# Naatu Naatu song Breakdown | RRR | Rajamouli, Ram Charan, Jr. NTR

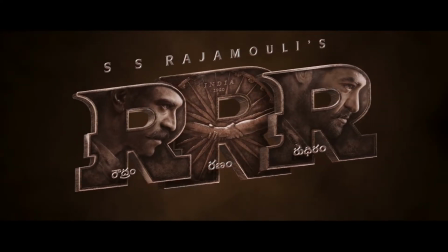0:00 RRR, SS Rajamouli's latest movie, has shattered the records again like anything and is still gushing in the Indian box office.
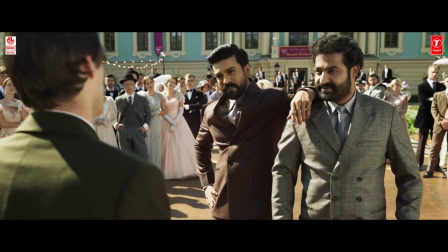0:08 Today I want to break down the song sequence Naatu Naatu. This is your break the format.
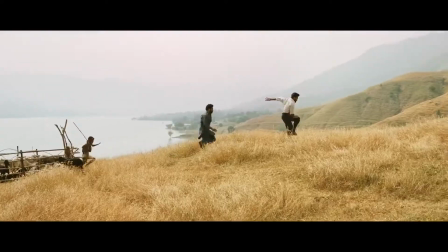0:13 Without waiting further, let's go. For the Naatu Naatu song, if you ask the general audience, they'll say the song is a very good dance number and the actors are in a very good sync.
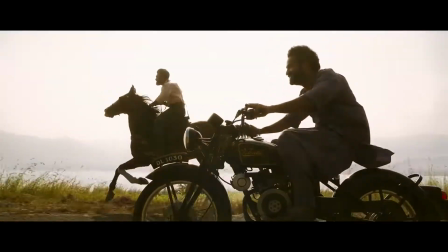0:22 But that's not it. This dance sequence is a story in itself and it has a proper 3-act structure.
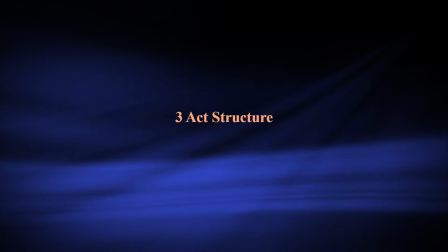0:28 3-act structure. For a quick definition, 3-act structure is an effective way to tell a story. 3 acts are also loosely referred to as beginning, middle and end of a story.
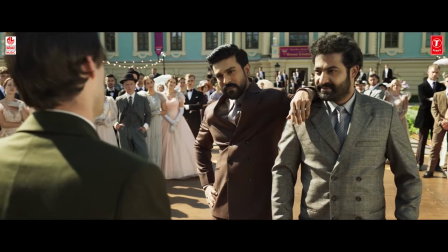0:40 Coming to the first act, also known as setup. Little context here. Bhim will be insulted in front of the crowd by this Brit dancer.
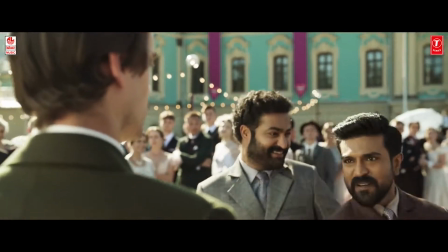0:47 So Ram will take charge and talks about Naatu Naatu. So here Ram and Bhim together set up Naatu Naatu.
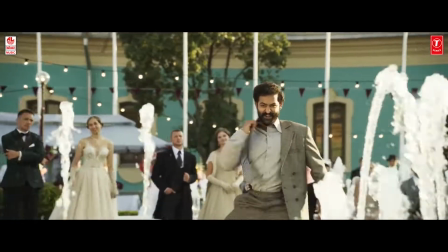0:54 From the start of the song to the first Naatu Naatu beat, it is an act 1.
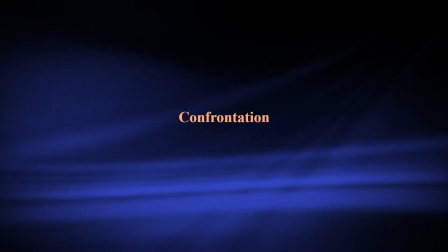1:02 Coming to the second act, which is also referred to as confrontation. In this second act, there will be a drama where the Brit dancer along with his men will be trying
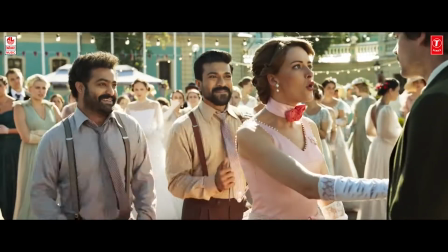1:10 to shoo them away and Jenny will be encouraging Ram and Bhim to dance along and also gives company to them.
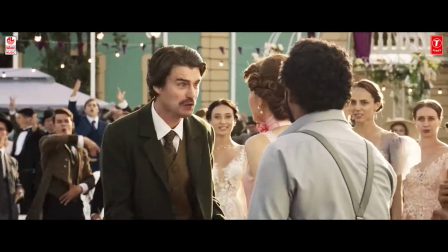1:15 This second act ends at the point where Jake, the Brit dancer, expresses his disappointment.
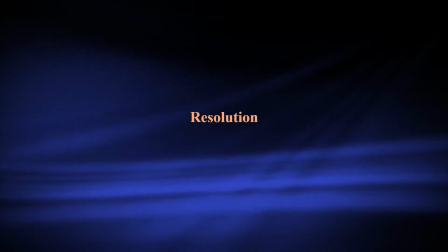1:21 Now, the third act, which is also referred to as a resolution, Jake, the Brit dancer,
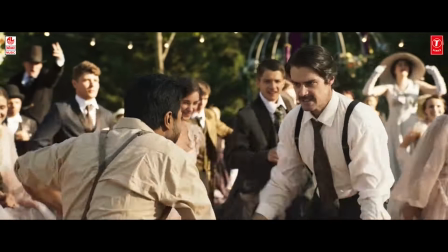1:26 challenges both Ram and Bhim and there will be a final face-off between them, in which Jake gets defeated and it marks the end of Act 3.
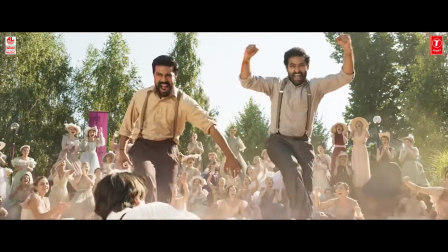1:35 This is how the dance number is beautifully structured.
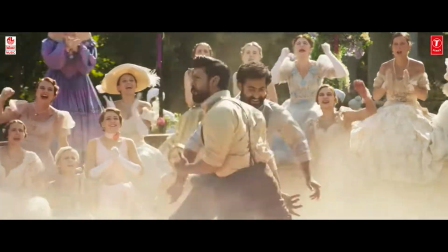1:38 So this structure or story arc is the source point which in turn demands the arcs in each of the departments,
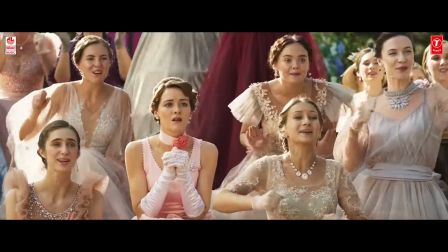1:45 like whether it's music, choreography, acting and so on. Let us see in detail how they designed the arcs in each of these departments.
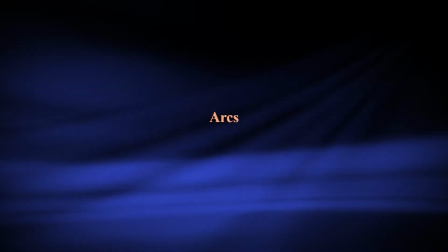1:52 A little disclaimer, I will be picking up this word arc probably like 20-30 times.
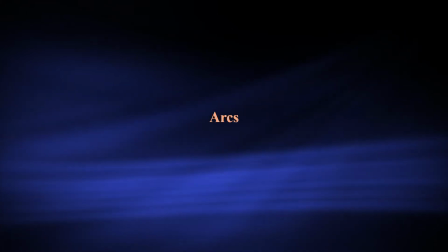1:57 The reason I am calling the arcs in each of these departments is because they are abiding to this structure and are changing with the time. Let us see what this fuss is all about. 1. Music arcs. Music here has two components, instrumentals and vocals. Instrumentals. The beats in this song follow the 3-act structure.
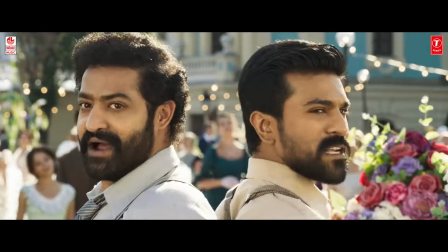2:16 When the song is progressing, as soon as it enters the Naatu Naatu, the pace of the beat will just get faster, giving a spike.
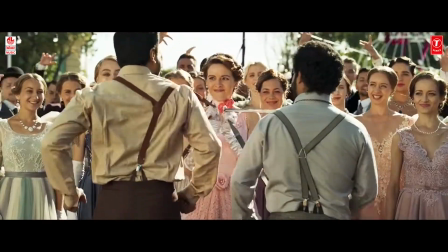2:23 So the beats hold when it is tense and at the right moment they leave all the clutches to release the tension.
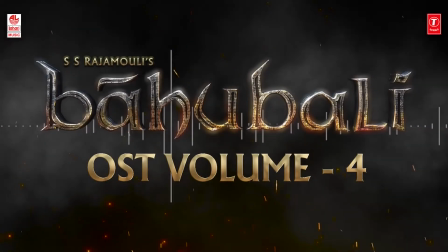2:30 If you listen to the soundtracks of Bahubali, all those tracks perfectly resonates with this 3-act structure.
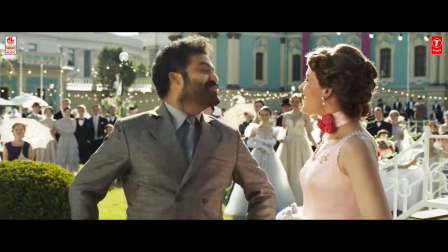2:36 Coming to vocals, they had two singers who will be singing lyrics separately,
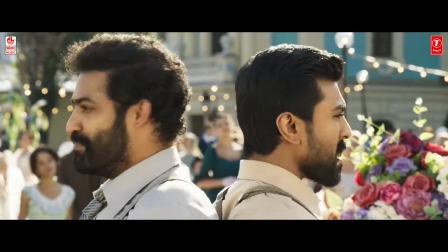2:41 but as soon as it hits the Naatu Naatu part, they combine and give it some extra energy to that beat.
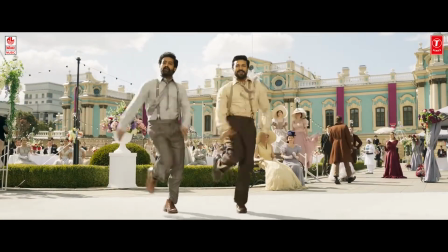2:47 These are smaller details, but their effect is huge. Second, acting or performances arcs.
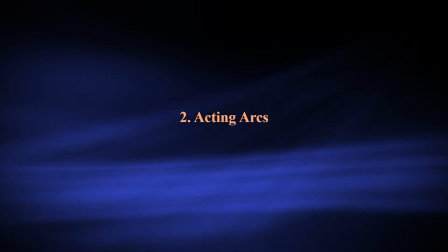2:53 For example, you have written something. Now you ask the actors to perform on those lines without giving any inputs. Then it will go wrong terribly in n number of ways. Because first, the makers need to carefully design the performance arcs of each of these actors.
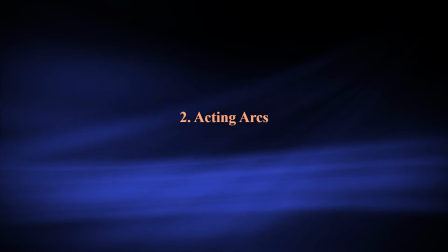3:10 Before taking a look at the performances, the question is, who are we following here? In this song, majorly we are following 4 characters, that is Ram, Bhim, Jenny and the Jake who is a Brit dancer.
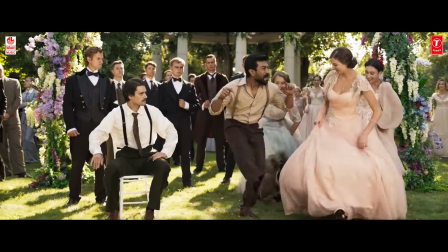3:22 Apart from this, we also have men and women in the party. Let us follow each of these characters individually to notice the arcs.
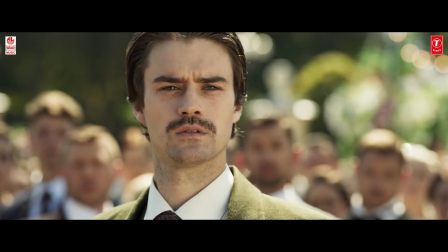3:30 First, the Brit dancer, who is arrogant in the start, will be showing off his dance moves and will be insulting Bhim whether he knew any of them.
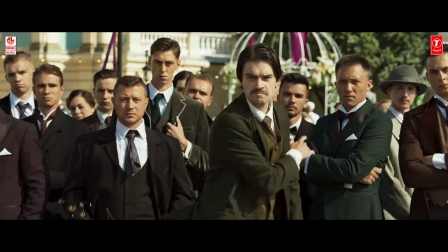3:38 Then he inquires about what is Naatu Naatu, then he gets frustrated and asks them to leave right away.
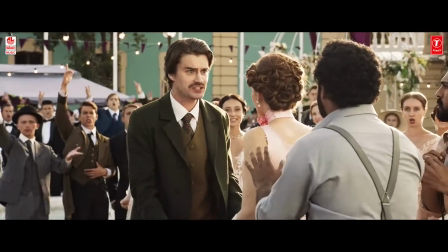3:44 Then he expresses that it is disgusting to follow their moves and gets disappointed.
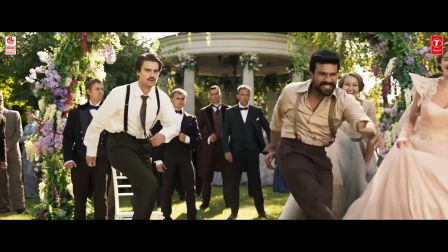3:49 Now he is pissed off and wants to get into those moves. Then he pushes Ram and challenges for a face-off.
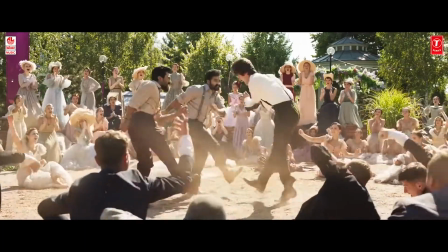3:55 Slowly, he is getting out of shape and energy and drops off and is defeated.
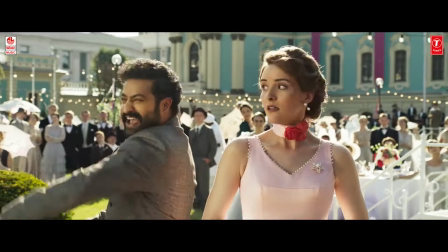4:00 Finally, he is astonished over their energies and will be staring at both of them. Coming to Jenny, initially she stares and feels the energy of both Ram and Bhim.